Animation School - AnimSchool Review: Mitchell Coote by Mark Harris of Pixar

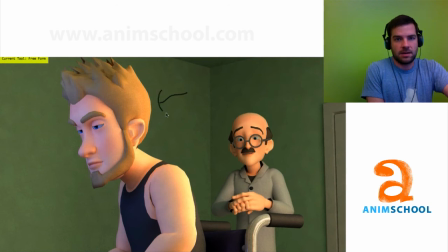489s
If you have controls it's nice to have a slight wave at the top of the eye that follows the people around like this or you can just generally move this whole eyelid up or down just a smidge so that the pixels don't lock and then also you can do that and help that
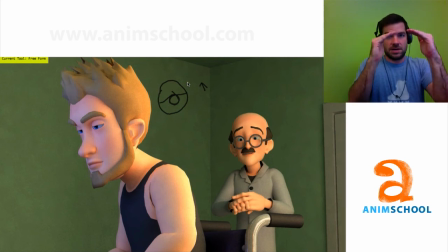507s
these are the brows you can have the brows kind of push a little bit left or right too if it's a bigger movement so
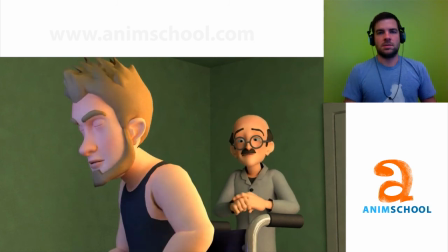519s
here I feel like the shoulders could be used more and that might mean that the torso also is used because right now I don't see the
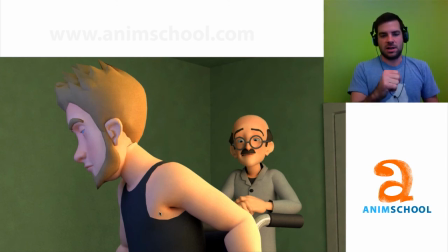529s
spine spine bones really changing that help that arm twist over and get to the
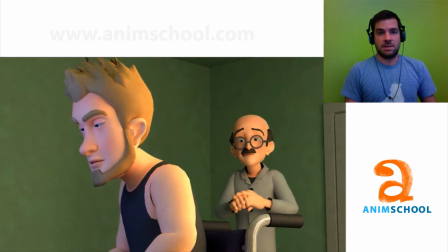534s
chair I imagine spine might go back just a little bit as it goes to grab the chair it's twisting motion and the shoulders come up and then grabs and
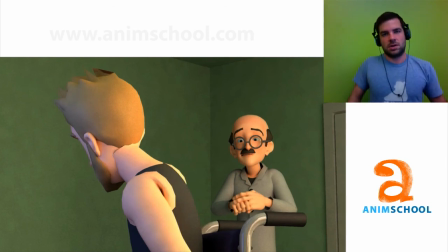550s
also it'd be nice to as you see the arm come forward to see the shoulder help push the wheel of the wheelchair around.
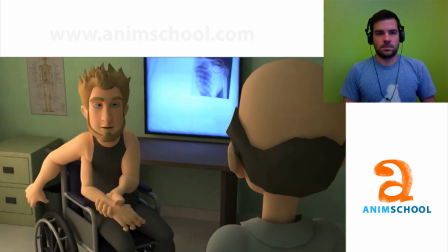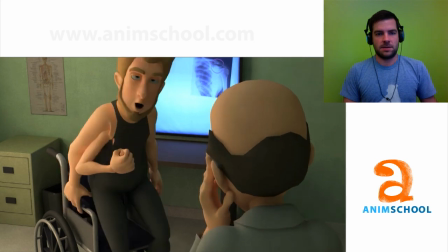564s
Watch out for your buried eyes there. Got a good antic here. Watch out for your eyes as he's reacting here.
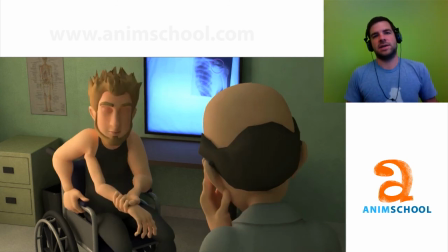571s
In this shot, it actually, it's always fun to see the character's reaction. So a lot of your reaction is getting hit in a giant move. But if you watch his face change first, and totally redeem yourself, if you use the face change as the antic, not just the down as the antic,
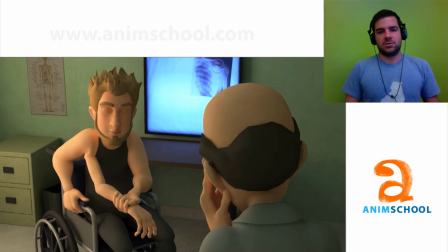588s
and then does the stuff it'll be more dynamic and you'll read the character's expression don't
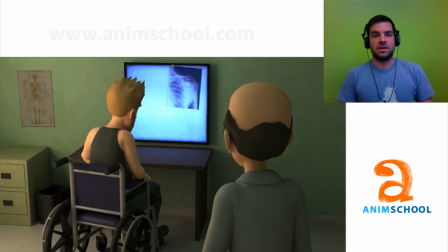596s
read his deep inner thoughts it's for your breathing here you could use a little more shoulder too just like a slight up and down in this area so
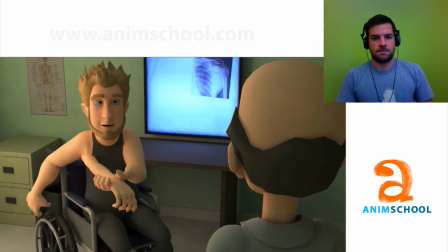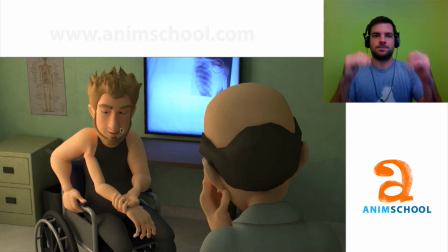612s
as he blinks here if you have the brows mimic the upper eyelids just a little bit and maybe like a frame or two later it'll help loosen up the face
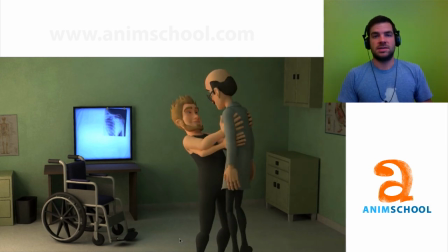626s
cool good job good spacing good arts work on your acting and being specific with your facial expressions and think a little bit deeper into the character and how two characters are interesting the way they play off of each other in contrast character that's very strong against another strong character creates more contrast or
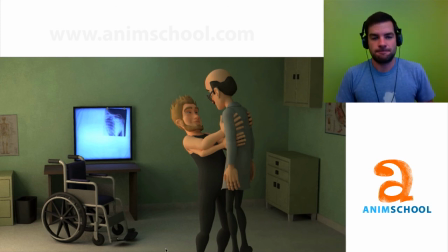645s
more uh more conflict enjoy yourself sir good work and good luck in the future